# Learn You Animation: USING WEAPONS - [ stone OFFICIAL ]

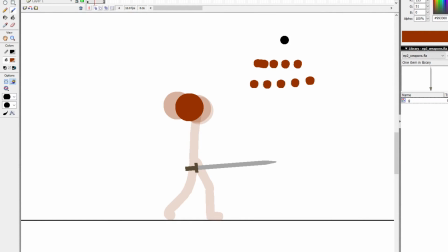(8:17)
We're starting slow and ending, or starting fairly fast and ending slower.
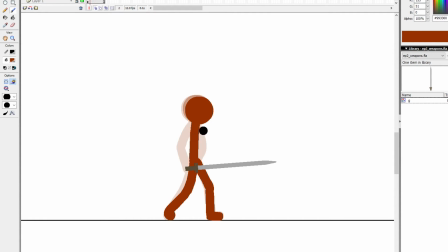(8:23)
So now that we have the spacing set up, I'm going to extend my onion skin out so I can see where I'm going with this. And I'm going to go through and add in my in-betweens.
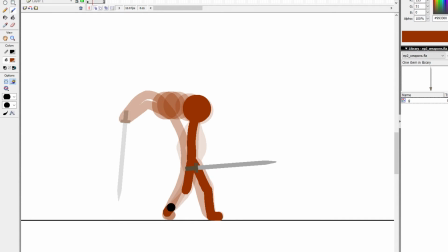(8:35)
So you see how breaking it down makes my job increasingly easier each time I do it, because it's like, okay, well, animating the head's not hard. Oh, well, now that the head's animated, it's not hard to animate the body. Because I've already had, I don't have to think about how I want to do my spacing anymore.
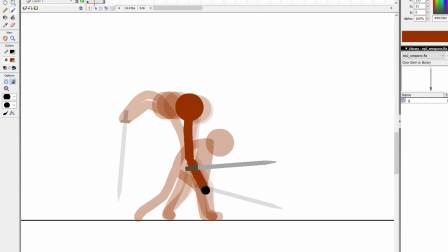(8:51)
Now, I'm just going to go through and animate my torso and legs. The only thing I get a little confusing with this method for me is the onion skinning, because you have to constantly change your onion skinning around to kind of flex with how you're going to animate the next section.
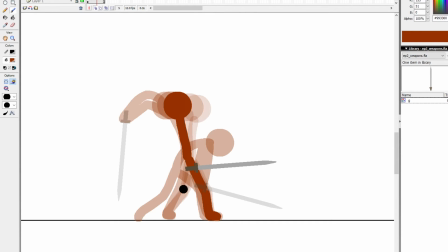(9:11)
Because, like, I see I'm getting lost a little bit here as to which foot I'm actually placing on in this foot here, and that's okay. That's what period and comma comes in handy to understand
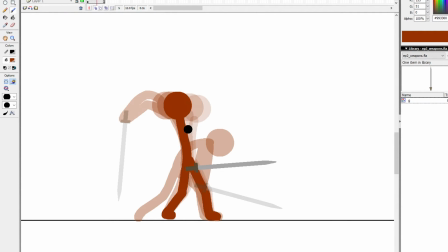(9:27)
which frame you're dealing with when you're having multiple onion skins like this. Now it's towards the end, I could probably just push this to one or two skins.
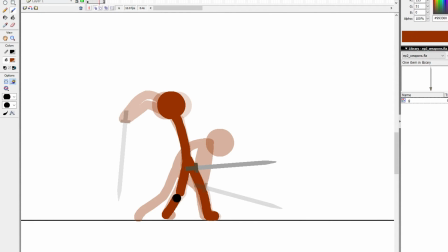(9:43)
And it's okay that front foot's sliding a little bit, because the back foot is actually where he's putting his weight.
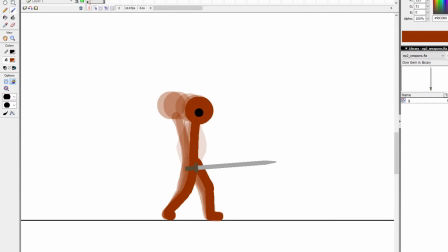(9:51)
Okay, so now we have that initial part done. Now we go back, add in the arms. Well, let's just ignore the sword for now, because we're not even going to worry about animating that yet.
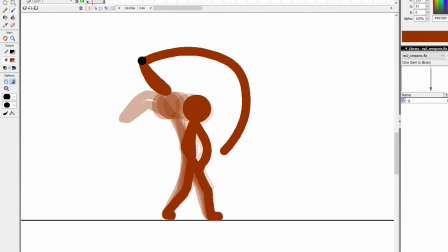(10:04)
So that we're gonna go like this with our arms to bring the sword up to show some weight.
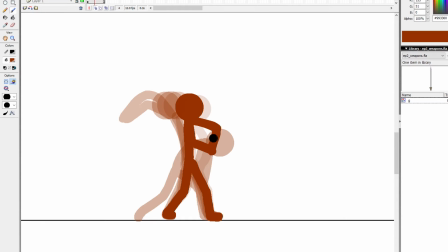(10:11)
I'm going to kind of add a bend to my upper arm because that's the elbow that's gonna be pulling it upwards. And we're just gonna imagine the sword for now.
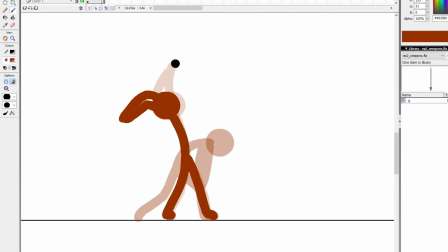(10:24)
And now we're gonna do the same process again. Start with the head. And we'll look at the onion skin here. So we came to a pretty good stop. So I'm gonna start here and I'm gonna arc down to that head.
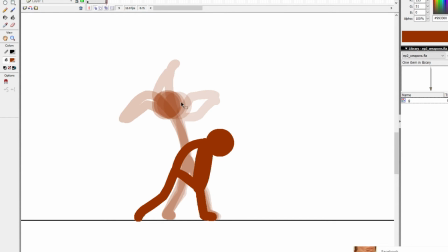(10:40)
Okay. Whoops! Add in the frame for hitting that.
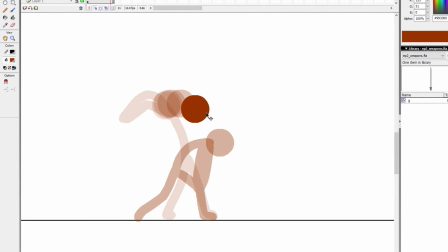(10:50)
I may or may not include one more frame here. Because you want to have that strength and power into the swipe, so I'm going to leave the greatest gap at the next keyframe here. And usually how I follow that up is I will bounce him back
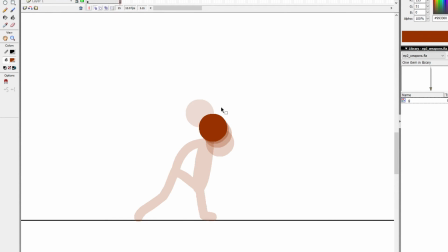(11:07)
up the opposite direction he came from after the swing. So he'll kind of be like, boom, he swings, and then he's going to start recoiling himself after that swing.
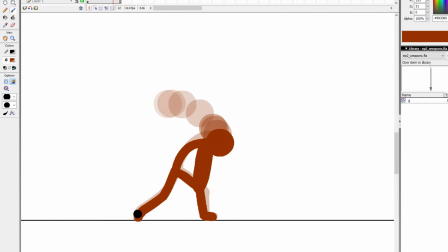(11:20)
Does that make sense? Maybe, probably, maybe not. Okay.
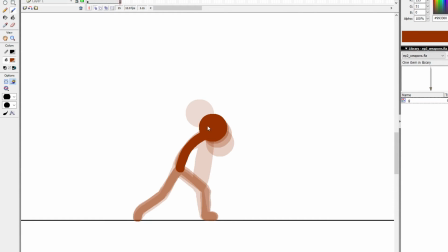(11:39)
Ugh. You know what? This may not actually come out as pretty as I want, just because, you know, I haven't had enough water today. And I find if I drink my couple cups of coffee and then I drink any water, I end up this wiggly mess.
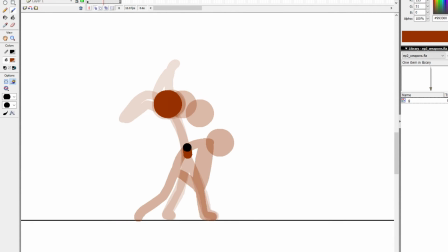(12:01)
And my brush strokes suffer because of it. But anyways, we're gonna go through, start animating our swing. Now his pivot foot's here, so this foot's gonna try and stay still and this foot's gonna move backwards with the motion.
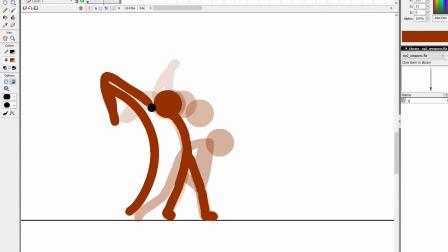(12:17)
Notice we have a good arch of our back here that's gonna continue through to our arms.
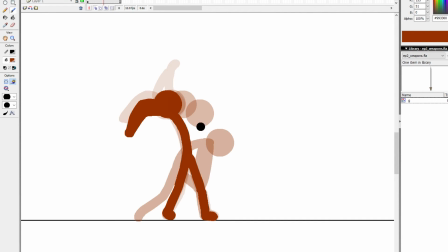(12:23)
And we have opposing line of action.
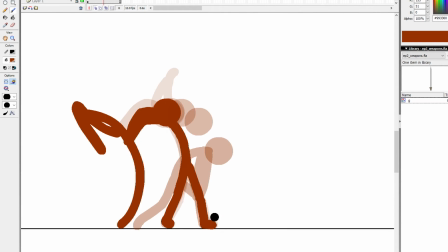(12:26)
That's what this is called, is when you have one keyframe like this and your action keyframe's like the opposite direction, that's called your line of action.
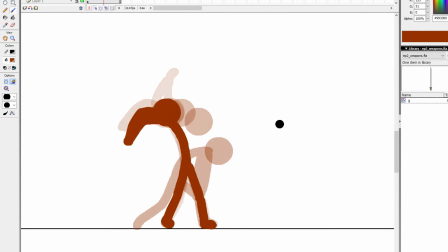(12:33)
That's what's gonna show our force. So arching the back a little more. And when we do the arms, we're gonna add a delay to the arms in the line of action, and that will give some more oomph behind the swing.
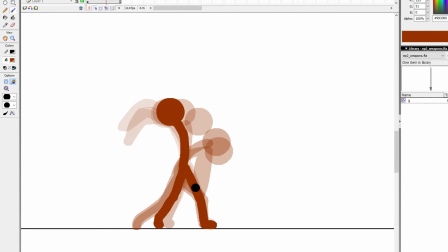(12:51)
You know what I'm saying? Because that's what it's all about.
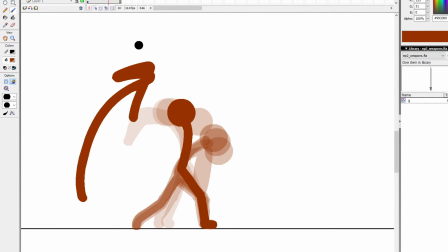(12:53)
Like, his line of action is gonna start to bend this way, and the arms are gonna lag behind a little bit to give weight to the sword and give more snap to the movement.
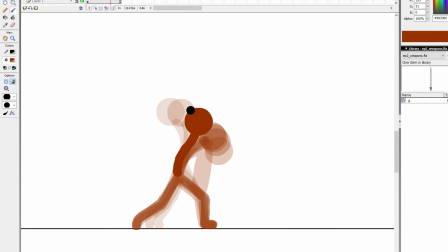(13:03)
So like right here, I'm gonna start bending the torso in an impossible way. Because the one thing that you have to keep in mind when animating, we are in the business of an illusion. We are creating something that's not actually there. So even when creating realistic movements,
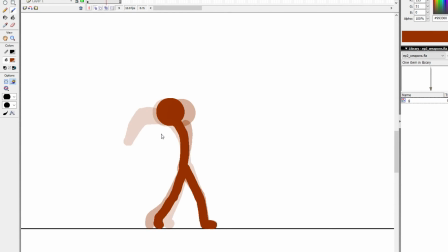(13:20)
you do unrealistic things like give this weird turn to your spine that you can't actually humanly do.
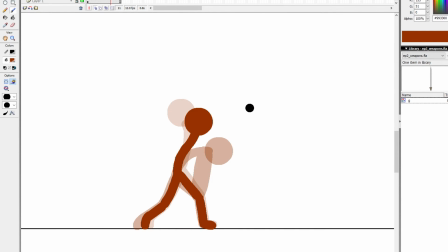(13:26)
But I may actually remove this frame just to add even more oomph to the sword, so we'll see. But now we go back, add our arms in. Still just imagining the sword. See how the arms are a little bit delayed? And then boom, swing. And then we recoil the swing.
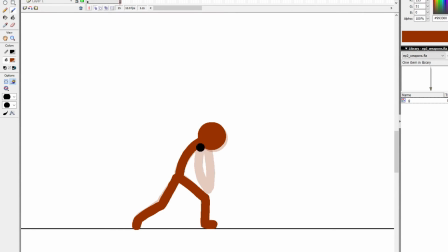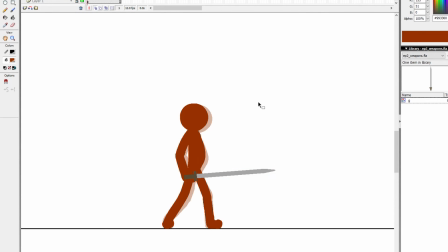(13:50)
Okay, now we'll go back and add the sword. Now, I'm gonna show you this animation too at a point where it's gonna look pretty ugly. And that's where I go back to the story of we're in the business of illusion. Because I'm gonna show you what we do with motion trails that helps sell our movement.
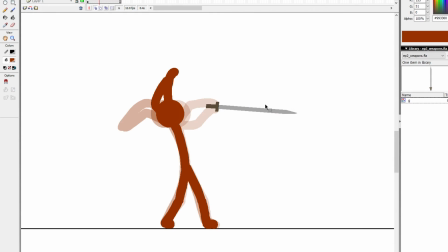(14:10)
Because we're creating a movement where the sword is traveling a path which we didn't actually draw a frame for, which creates this weird situation. Now here, let me see how this looks with the sword behind. We might actually do the sword behind like that. Yeah, we'll do this because it looks like he's holding it better. So I moved the layer down.
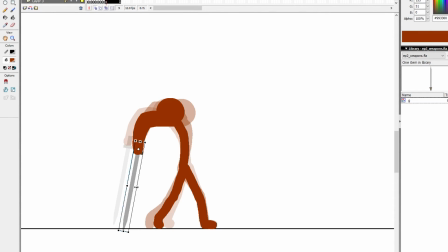(14:32)
So I'm just keeping in mind where I have my white dot, my orientation point, to get an idea of where the sword is positioned. Now notice, for this, so the last part here, I'm kind of like keeping the sword fairly straight with the arms, except for this last frame right here, the arms are starting to go back this way, and I'm still having the sword go back that way.
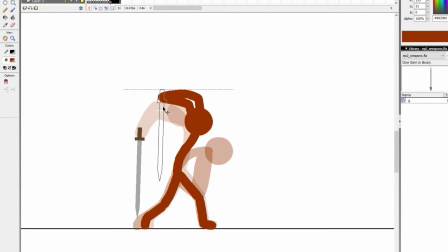(14:52)
That adds a little bit more strength to your swing. Because now you're changing direction, right?
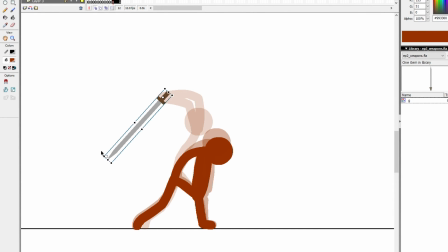(14:59)
Boom, and the swing. And the sword's going to do the same thing the body did. It's going to overextend and then pop back. And ease out of that motion as well.
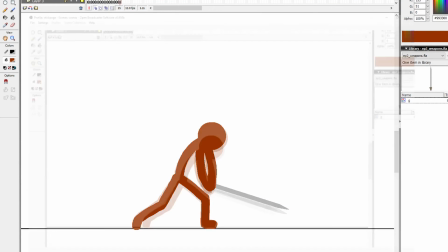(15:14)
Now, I can't remember if this will allow me to show you guys my frames. Whoa, that's funky. Oh, it looks like you actually can see my frames. That's nice. Somewhat.
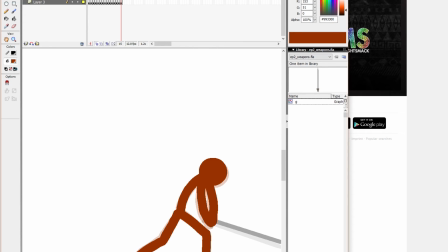(15:25)
You can somewhat see my frames. Let me see if I can make this better for you. Wow, I have a lot of windows open in the Mac.
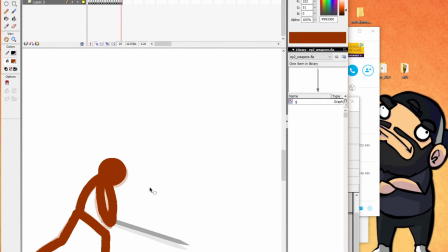(15:33)
Okay, so I want you guys to kind of see the frames here as well as our character. So I'm gonna pull this down a little bit.
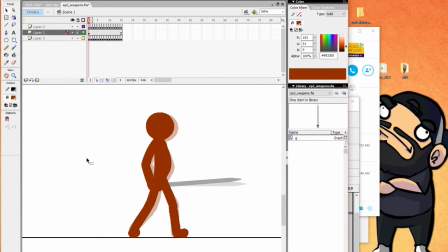(15:40)
There we go. Oh, there's my chibi off to the right. Okay, so now I'm gonna add some framing to this before we go ahead and add in the trails. So like I said, it's gonna look pretty ugly, but the starting motion here, we're gonna double or triple frame.
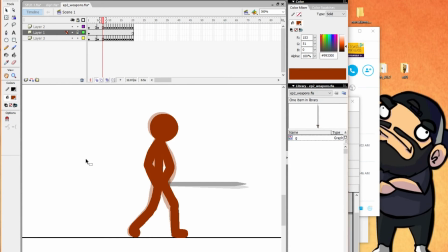(15:55)
We'll start with a triple frame because it's a slow movement. He starts slow. Into the movement.
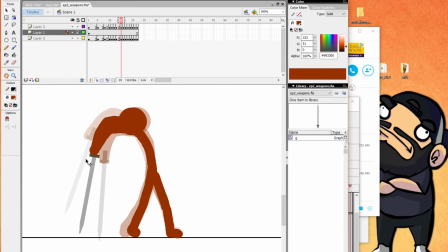(16:00)
These can be single. Now he's starting to slow down. Triples, double, boom.
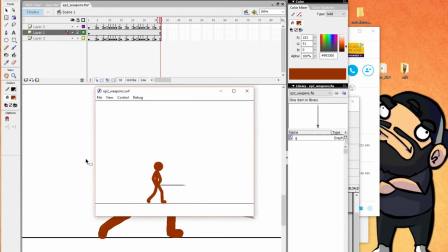(16:08)
Now he's really slowing down. Oops, this is 12 FPS. I meant to start at 24. I think my defaults on this are messed up. Alright. Not too shabby.
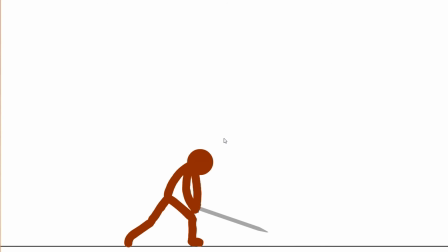(16:24)
Okay. But you can see what I mean by it looking ugly. There's something lacking there.
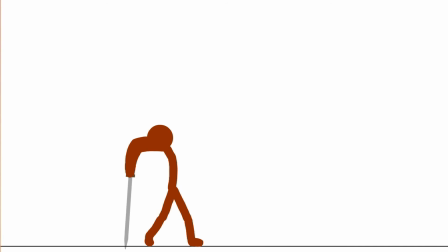(16:30)
And because we added so much strength to our swing, I'll maximize again.